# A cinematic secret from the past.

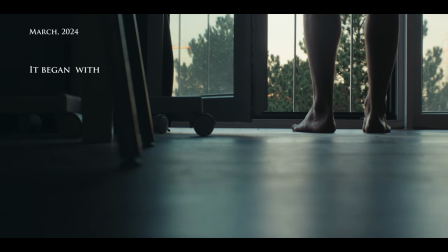(0:32)
It began with the end of winter.
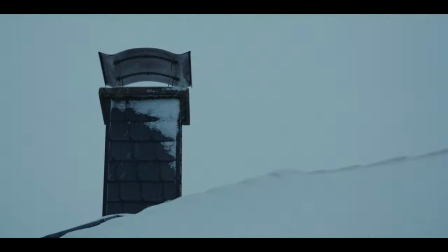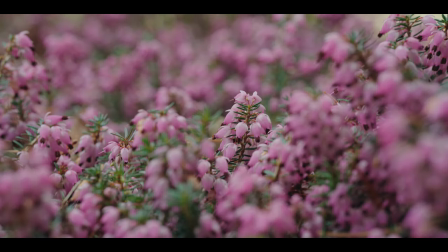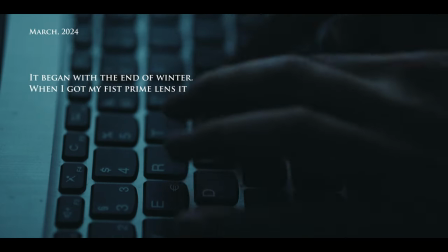(0:45)
When I got my first prime lens, it has been an easy decision most of the time.
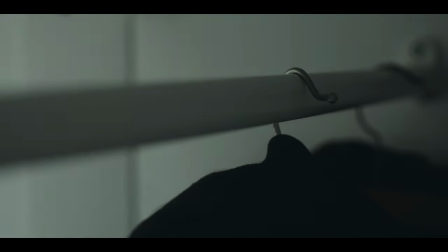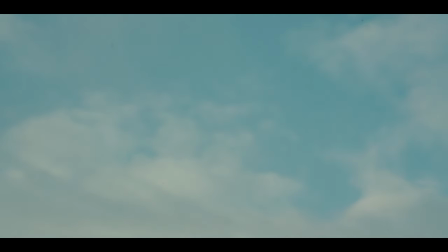(0:57)
Shoot wide open and it will look cinem- oh, the forbidden word.
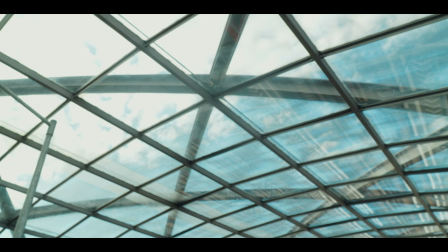(1:03)
Shooting with a shallow depth of field often is associated with a professional Hollywood-like look.
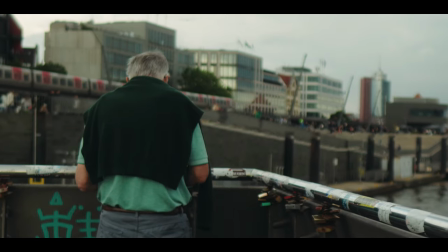(1:10)
Some say it's just pleasing to the eye and some just always shoot at f1.2 and don't even think about it.
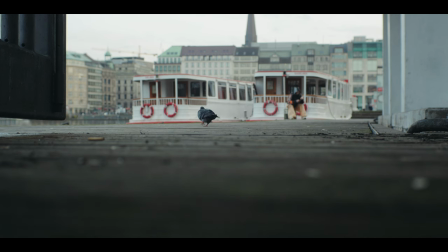(1:19)
But to me, shooting with shallow depth of field is about something else entirely.
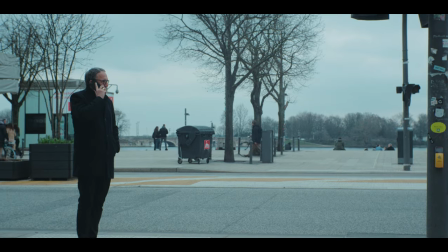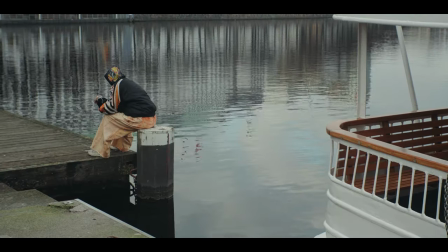(1:29)
It's all about control.
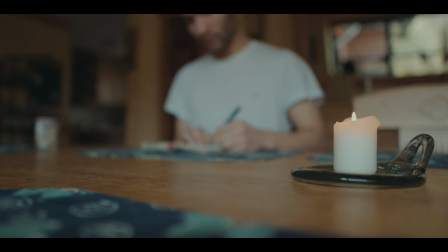(1:36)
To control what's in focus. Shallow depth of field is not only about control.
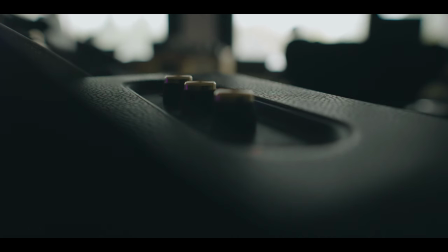(1:44)
You only see what the camera wants you to see. It's misdirection.
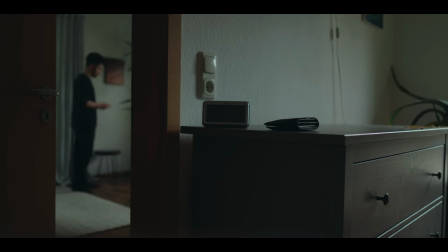It's emphasizing what's important in a scene or the overall story.
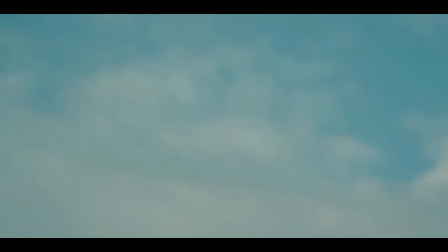(2:05)
But it's not a cure for everything.
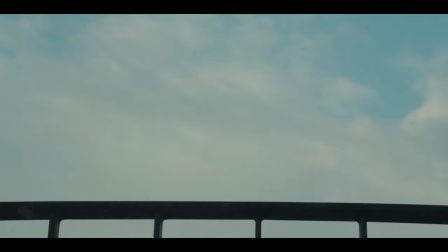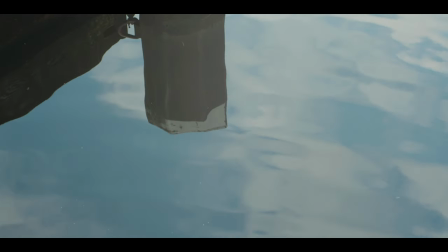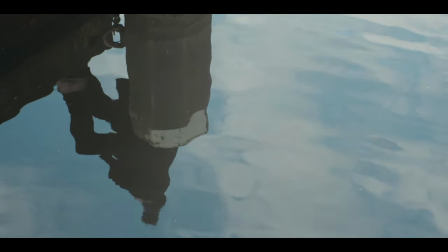(2:18)
I noticed in my own work that something got lost in all the blurriness.
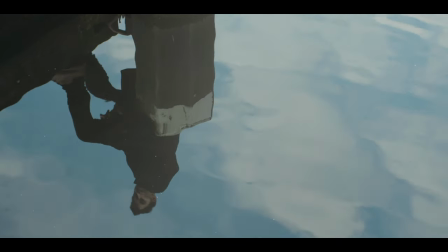(2:23)
I was wondering, what would the opposite approach look like? Something un-cinematic?
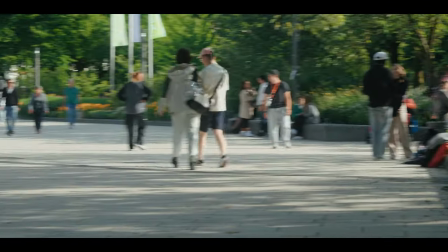(2:33)
Some cinematographers prefer to shoot at f2.8 or stop down to f4 or f5.6.
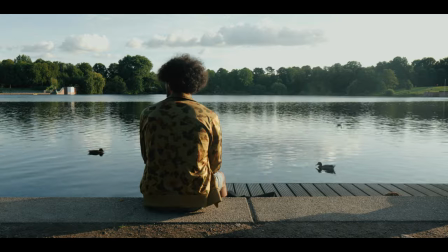(2:39)
This is the spot where a lens usually performs the best in terms of sharpness. But I wanted to go further.
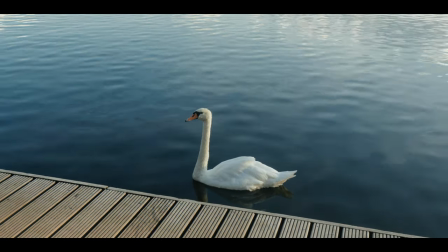(2:47)
Something that has been a common technique for decades but isn't talked about much because of its sometimes impractical nature.
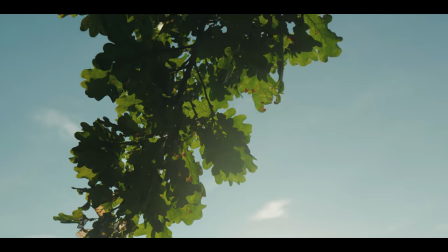(2:55)
Stopping down all the way.
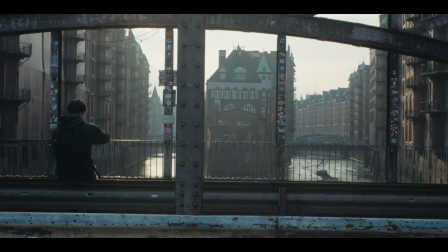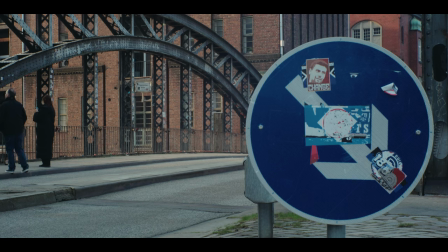With stopping down all the way, you're giving the audience more freedom. But at what cost?
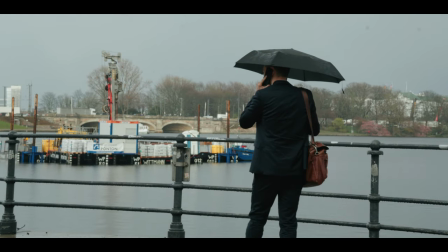(3:18)
If you have no depth of field in the frame, you can practically see everything.
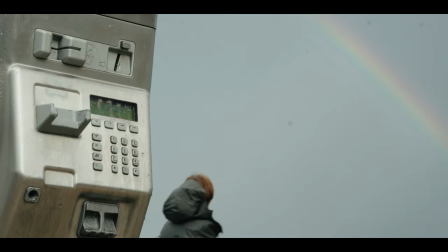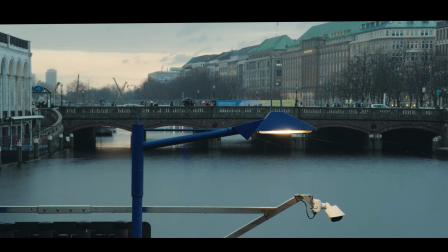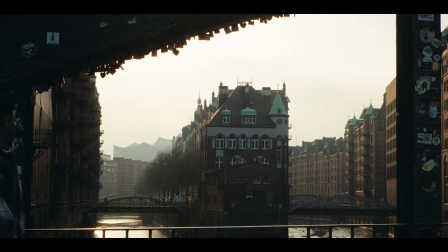(3:34)
Most of the time, it's not practical to film this way. As you're closing your aperture, it requires a lot of external lights,
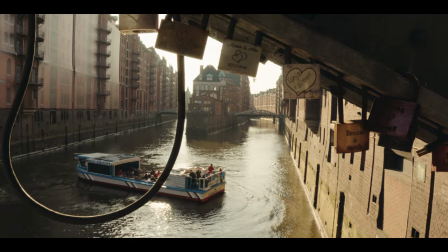(3:42)
shooting at bright days or cranking up your ISO to the max but let me tell you why I still think you should try it.
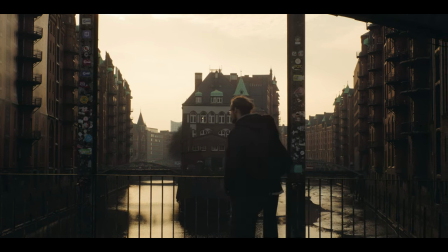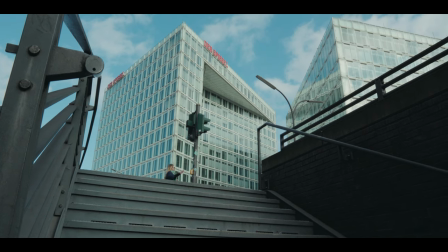(3:56)
With the rapid development of digital cameras and sensors over the last years pushing your ISO isn't as problematic as it used to be.
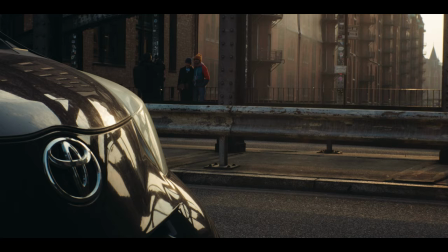(4:07)
Plus in a way it's a test to see where you're at in your cinematography journey.
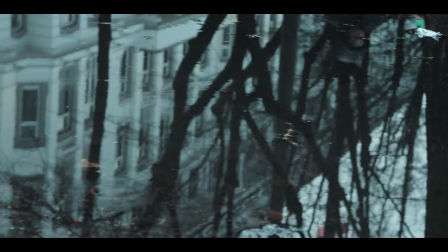(4:16)
You can't hide behind shallow depth of field anymore. Creating Doing something cinematic now isn't just a low f-stop number,
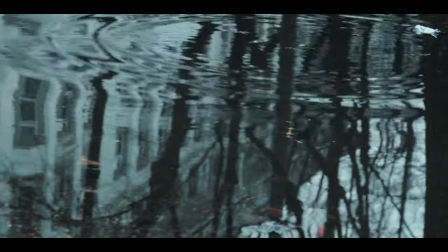(4:25)
it's your set design, lighting, your blocking, your composition, more than ever.